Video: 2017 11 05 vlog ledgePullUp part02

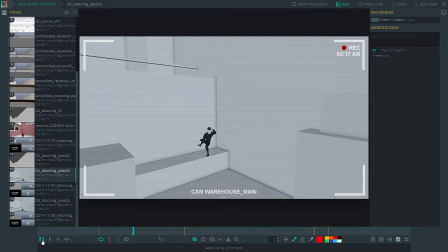5s
Okay, so here's where we left off last week. This was the version that I kind of set up for critique, and I got a few pretty good comments back on it here.
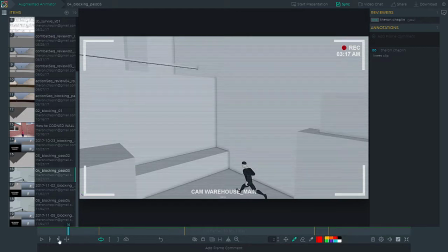17s
We'll go ahead and stop it and turn some of these comments back on. The first one was this first jump here. felt kind of, the description was Super Mario-ish. Everything's happening at the same time.
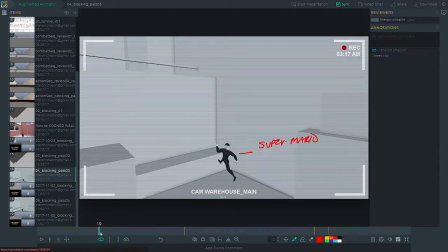34s
You know, you just boing. Like there's very little movement going on here. And it's kind of a, part of it's the angle, but it's kind of like this kind of high sort of goofy jump. So I needed to look at that.
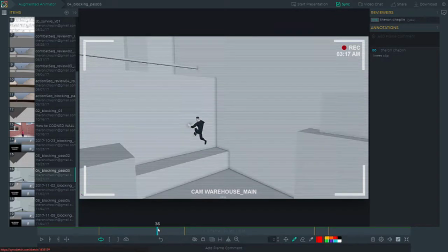48s
The second one was this transition from here to here was feeling like it happened too quickly. So we needed to tighten that up. And third was this whole actual point of the shot, pulling up to the ledge, felt too fast,
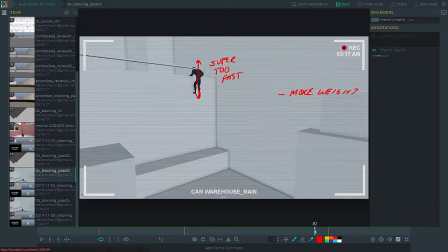68s
like way too fast, and that it needed more weight. The weight's not coming across. And then lastly, there's a frame here, 86, where the knees were actually clipping into the geometry.
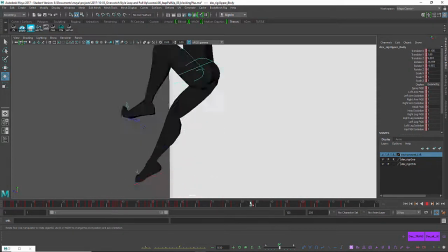81s
So at this point, I would still consider this sort of a, maybe a blocking plus stage.
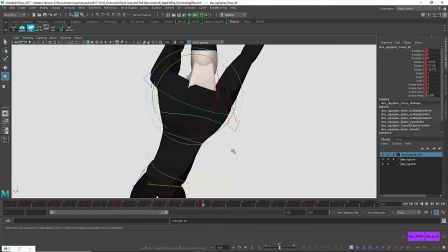88s
I'm not into polish yet. I still want to work out some of the big issues I have.
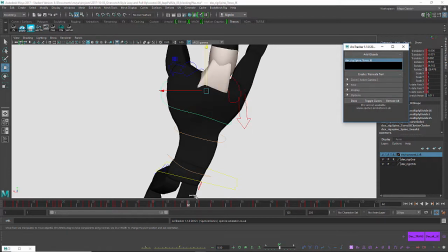95s
The feedback still had issues with like timing and spacing and weight.
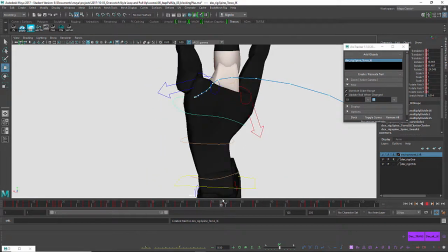100s
Those are things I want to work out before I start, you know, polishing up bits and, you know, getting IKFK to match and that sort of thing.
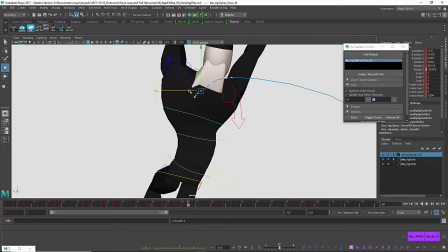109s
So here I want to make sure that I get that jump kind of feeling good, that I get that first side to side, the speed, the timing feeling better, the timing and the weight on the actual pull up to the ledge feeling right.
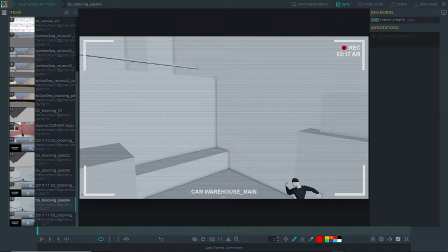125s
And that's what I'm going for on this pass. So I'll come back here to St. Sketch, and this is what I have now. I think it feels a little better. It still needs polish.
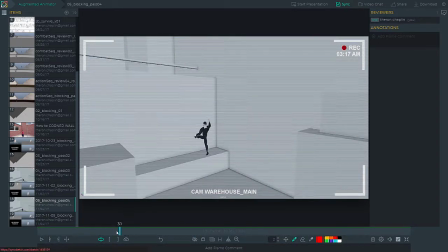139s
I still want to go to it, but if I stop this here, try to make this jump feel a little bit better. I got a little bit more movement in that right arm.
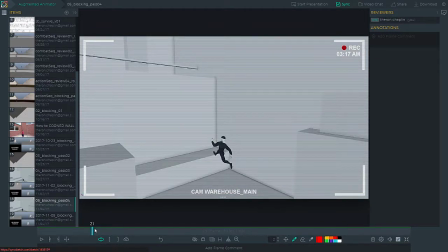152s
I actually changed the trajectory of the jump just a little bit, and that right arm is actually doing some things it wasn't doing before. I think it's a little bit smoother transition anyway. Also added a few frames here in between this jump to make that feel a little bit better.
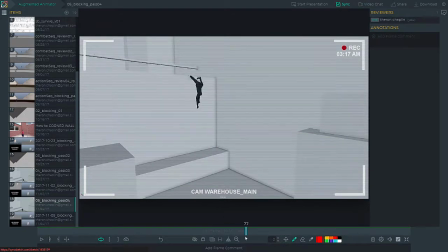170s
And this probably is what I've been working on the most, is making sure that there's some overlap as he grabs a hold and swings back and forth. And then he kind of grabs hold of the wall with his right foot,
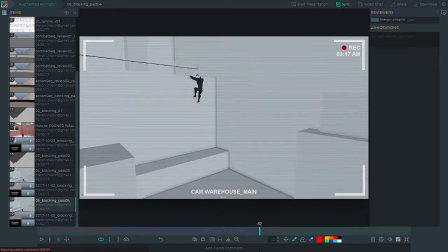186s
starts to push up until he grabs a hold with his left foot, and that's where he really pushes up. So there's a little bit of a hitch here that I think I still want to clean up, and I just gave him just a real short breath.
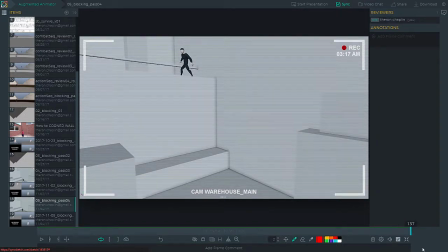202s
You can barely see it. It's more of a feeling thing there at the end. So I'll just play this one more time.
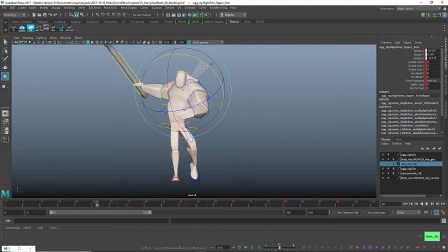211s
Okay, I'll put that exercise on hold and do some polish for it for next week, and in the meantime we'll move on to another mechanics exercise, this one being a heavy weapon swing, in this case an axe.
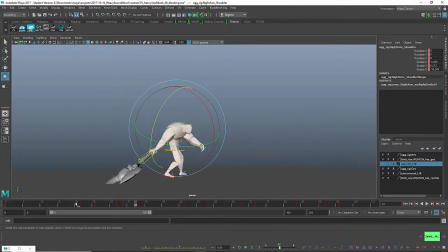225s
I'm using the UGG rig from the Joe Daniels Body Mechanics Mega Pack, and I'm using an axe from iAnimate, and it's the brick character from iAnimate, it's his axe.